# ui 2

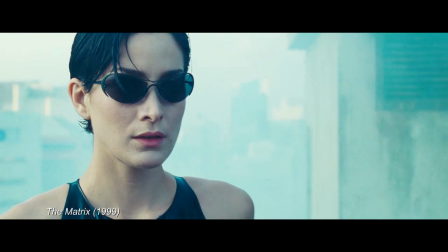I think what I remember the most about the original films are those really pivotal shots.
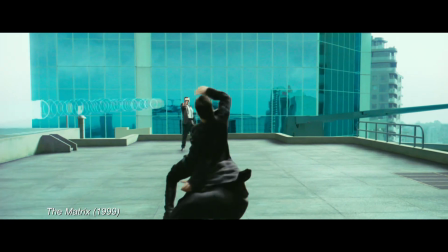The first time I saw Bullet Time, I was mind blown. If you think about the history of cinema, there are a few shots that as soon as you see it, you know exactly what movie that's from.
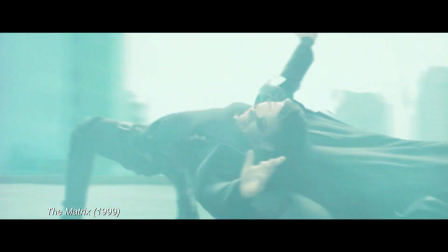Neo going into Bullet Time, that's an iconic shot.
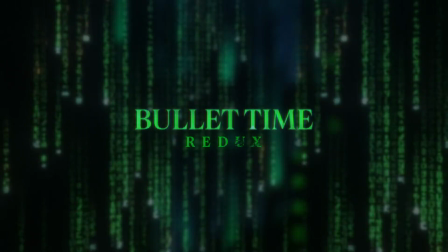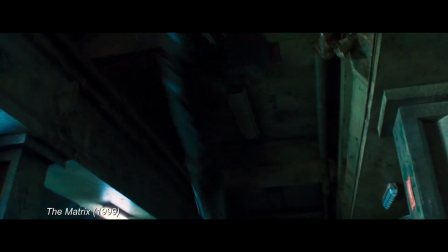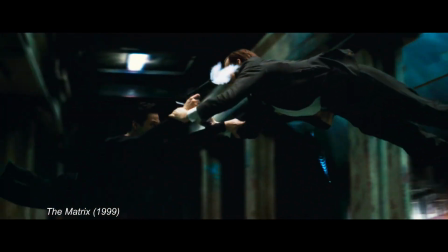Bullet Time was this desire to decouple time and space in cinema because they're so linked.
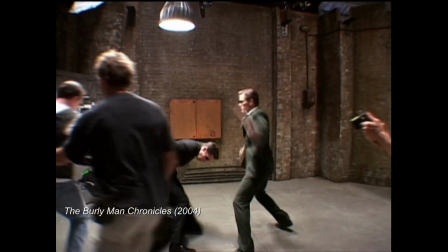And I was trying to look for a freedom that didn't exist.
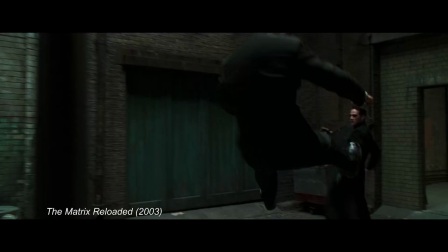That character is trying to get free of the system of control that
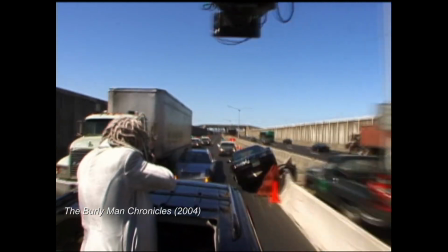is also true for cameras and movement in space. And I was like, I just want to move a camera in a way that's faster than a camera can travel. And then writing this new story, I was looking for something that allows you to
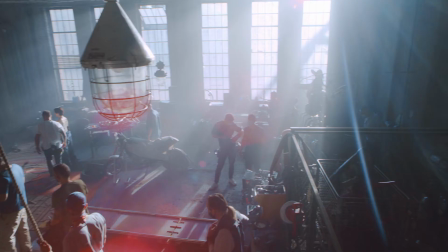make the audience feel that feeling that they felt the time that they first saw The Matrix.
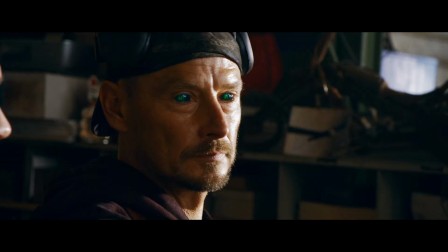That became exciting. I really like the idea that the analyst would use bullet time against Neo.
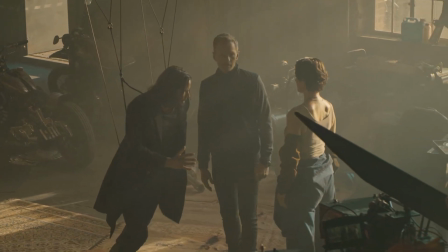The analyst is throwing them into a version of sort of like bullet time, but it's sort of ultra bullet time.
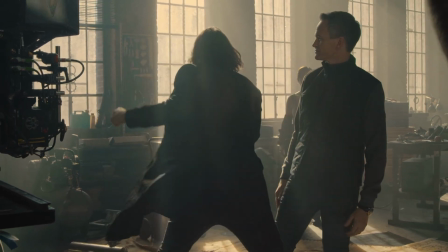So like as the analyst zipped around him, he would be like stuck at this super slow motion rate,
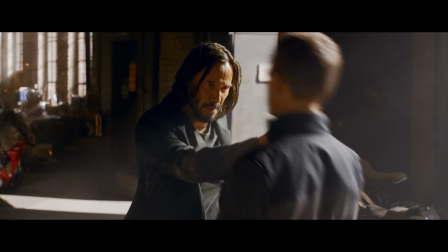but then the analyst would go zoop, zoop, zoop, zoop.
Surprise.
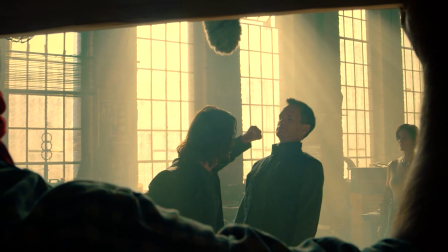As we began to write it, we thought, wow, this relationship to our everyday experience of reality,
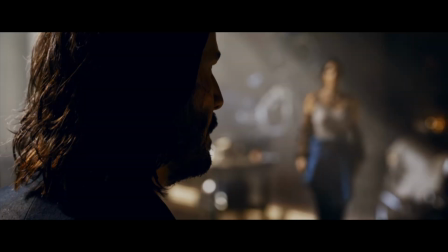days that seem to fly by, moments that seem to drag forever,
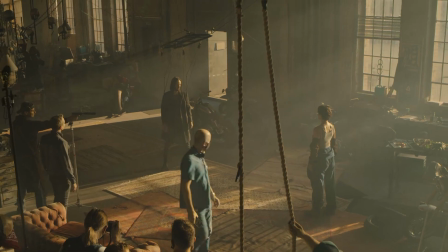if we could maybe try to capture some of that feeling. And so I said,
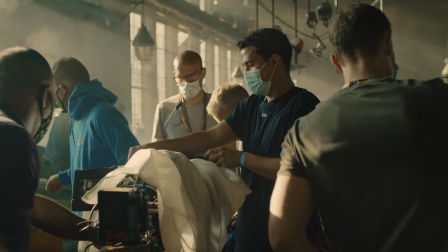I don't think I've ever seen a sequence in which many things are at a different frame rate. And it sounded like such a great idea, and it sounded like, it seems kind of simple.
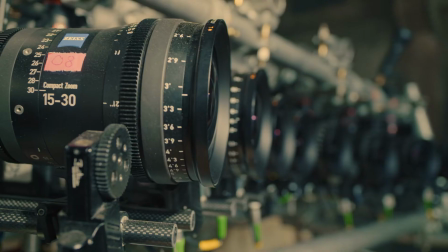From the get-go on this, there was the sense of the pressure or the expectation that's going to come from a film like this, and the technological aspect, and what are they going to do this time?
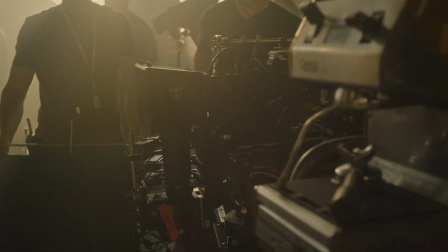How are they going to beat bullet time? I mean, I love a challenge, luckily. Somebody came up with a cool idea to use a 3D stereo cam,
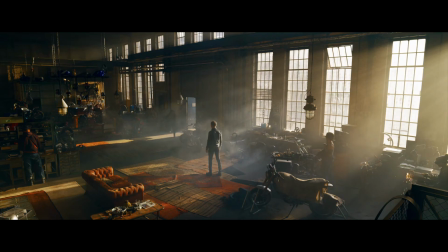but shoot a range from 8 frames a second all the way up to 120 frames.
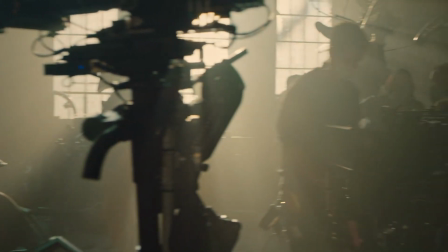2 cameras were rolling simultaneously at different frame rates, so that the same exact scene we didn't have to do twice. We could film it regular style and super duper duper duper slow, so that you're getting these actual effects to actually be happening.
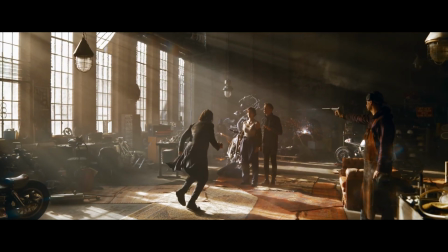You can actually split screen different elements in the frame so that there are different frame rates. You can dial between those looks of sort of very fluid, sort of almost liquid-like motion blur and sort of sharp, crispy detail.
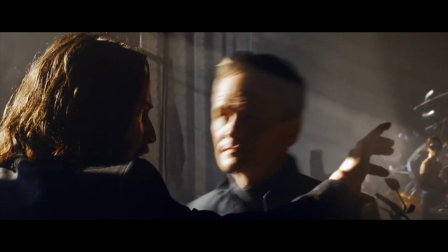Keanu, the backgrounds, Carrie, they're running at 120 frames, but the analyst is moving around them and talking.
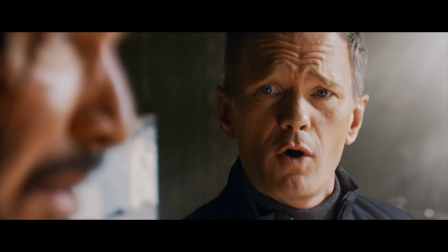He's in real time.
Oh no, can you stop the bullet? If only you could move faster.
The analyst is mocking Neo with Mr. Bullet Time's slowness. It's beautiful. Just give the people what they want, right? The apple, beautiful visual moment, maybe my favorite in the film.
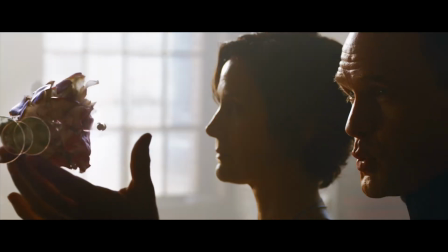Here comes the bullet, and this goes pop. I think one of the fun things about The Matrix is it sort of operates on this different level that lots of movies don't operate on.
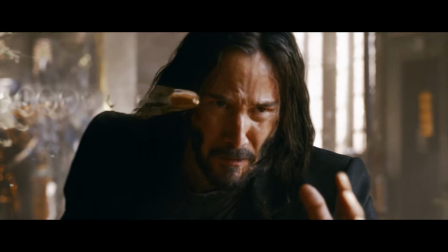I wanted to bring something that felt exciting again, something new.